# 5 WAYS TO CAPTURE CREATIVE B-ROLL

Hey everybody, hope that you're doing well. Today I've been thinking a lot about B-roll and how it's such a huge part of what we do as video creators. It helps us show what we're talking about, it keeps the content exciting, and it helps tell our story. Well, here's 5 ways that I think that you can shoot some interesting and creative B-roll.
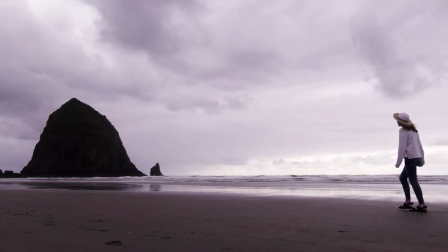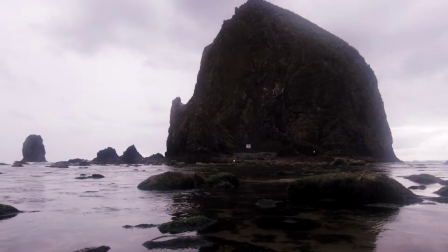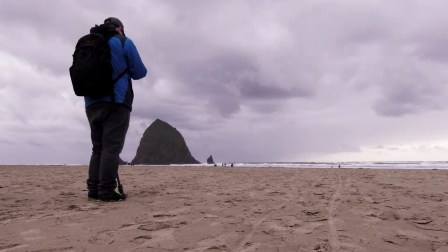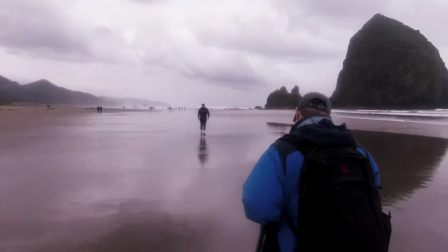One way to create some interesting B-roll is actually by shooting through something or having something close to the lens.
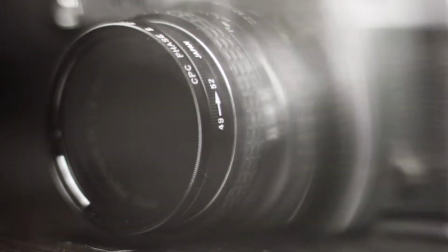This is used all the time by cinematographers and photographers. It's kind of a nice little trick.
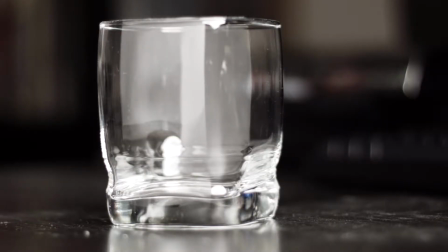What you can do is if you have some clear bottles or clear glasses, you can shoot through those.
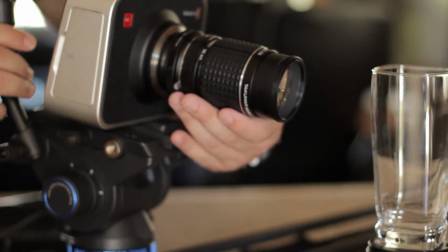It creates a bit of a distortion on your subject, and it's a way for you to reveal your subject as well.
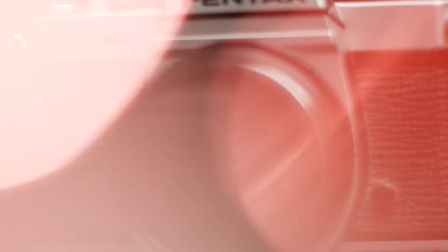Here I have some small LED lights that I placed in front of the lens. I can move them around so it helps frame my subject.
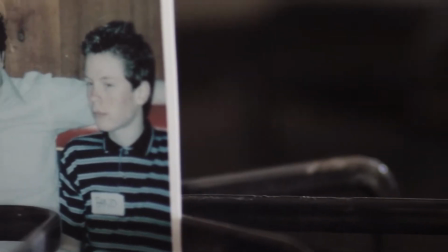It just adds a bit more to the frame. By shooting through something or having something in front of the lens, it helps you frame your subject a bit better.
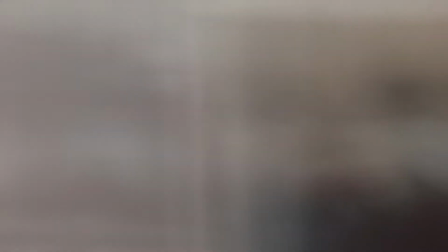It creates a lot of depth in your image, and I think it just ups your production value. A slider is a great way to create some dynamic B-roll shots. I purchased my slider from this company called Rhino.
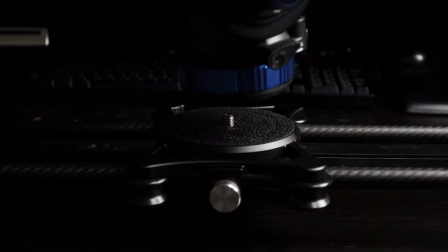Basically, I can attach my own tripod head onto the slider and create some really smooth moves with it. I can also use some of their accessories like the Rhino Motion and Rhino Arc.
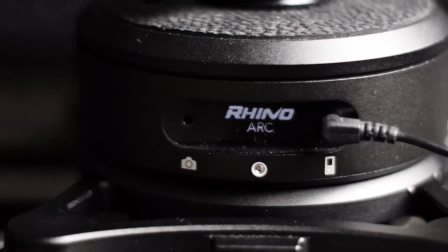And with that, I can just program my move into the controller and it'll give me the same shot every single time.
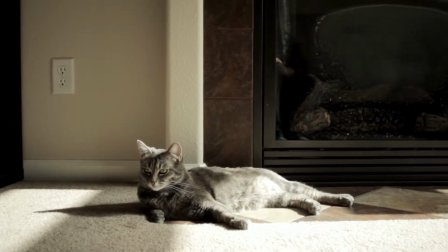With a slider, you can move from side to side, you can go up and down, you can push into your subject, you can also go at an angle and create some interesting looks.
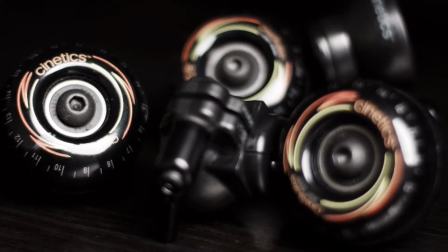One cool thing that I purchased a long time ago for my GorillaPod are these things called Cine Skates.
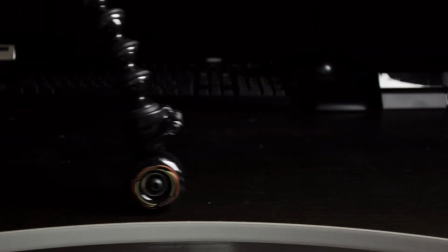They attach to the bottom of the GorillaPod, and I can create some really unique moves with it. So if you don't have the budget for a slider, there are still some things that you can do to create some unique moves.
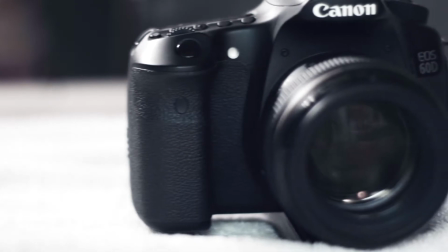You can actually place a towel down on a flat surface and your camera on top of there, and you just pull slowly and it creates a nice sliding effect. Another thing that you can do is actually use a computer chair. Most of those have wheels on the bottom. As long as you have a flat surface, you can create some interesting looks as well. Lighting is a great way to create some interesting B-roll, whether that's using existing lighting or setting up some lights of your own.
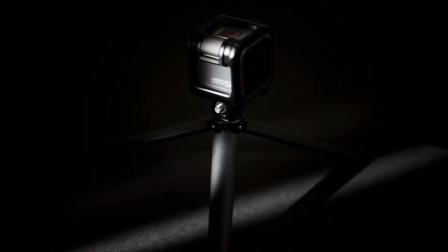You can shape the light so it frames your subject, you can use it to create some really nice contrast,
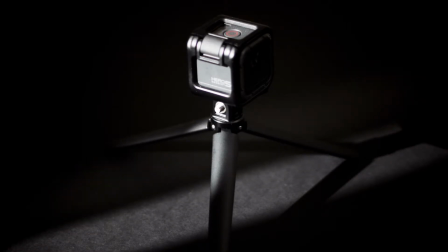and you can use it to pull your viewer's attention to your main subject.
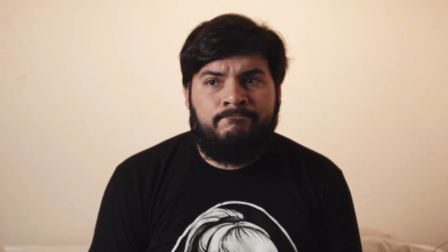So let's say that you have kind of a boring background, let's say maybe a flat wall or something, and it just doesn't look really nice to you.
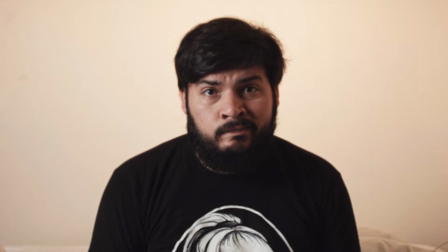One thing that you can do is actually point a light towards that background and put something in front of it. Sometimes that's called a cookie. You can go out and purchase those if you'd like, but they do cost quite a bit.
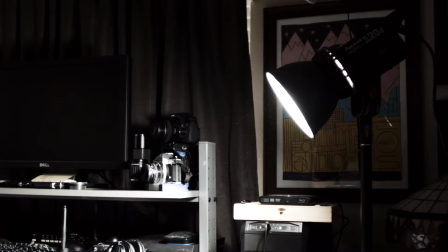So what you can do is create your own.
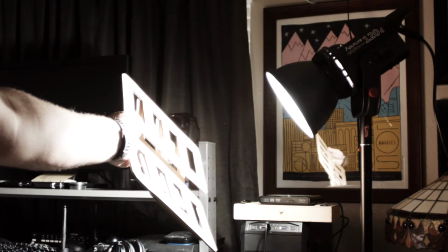You can use cardboard or whatever material that you have, but just remember if you're using a really hot light that these things can catch on fire, so just be careful with them.
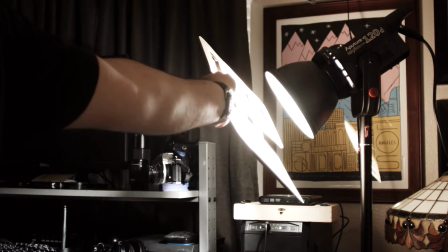Now if you want a really soft shadow in the background, you can move that pattern close to the light.
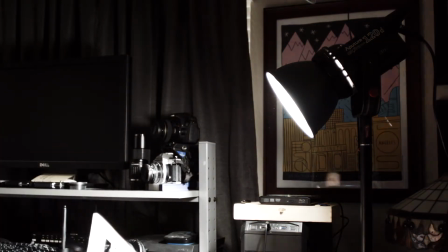Now if you want more of a hard edge shadow, you need to pull it further away from the light and it'll create a little bit more of a darker shadow there.
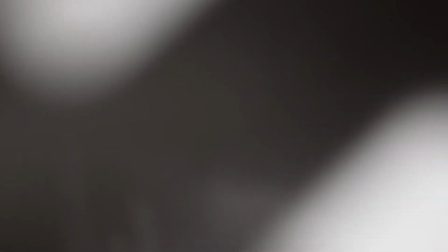It just brings a little bit more to the frame and just makes it a little bit more pleasing.
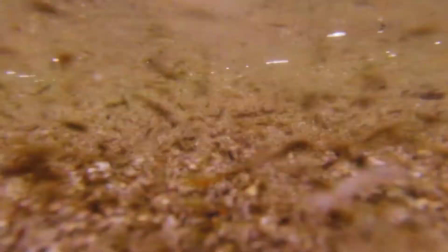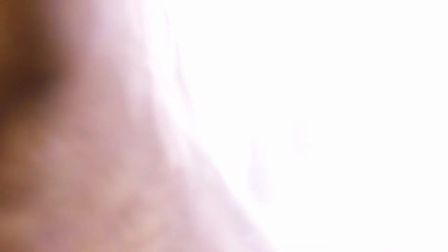Using different angles with your camera is actually a great way to create some interesting B-roll.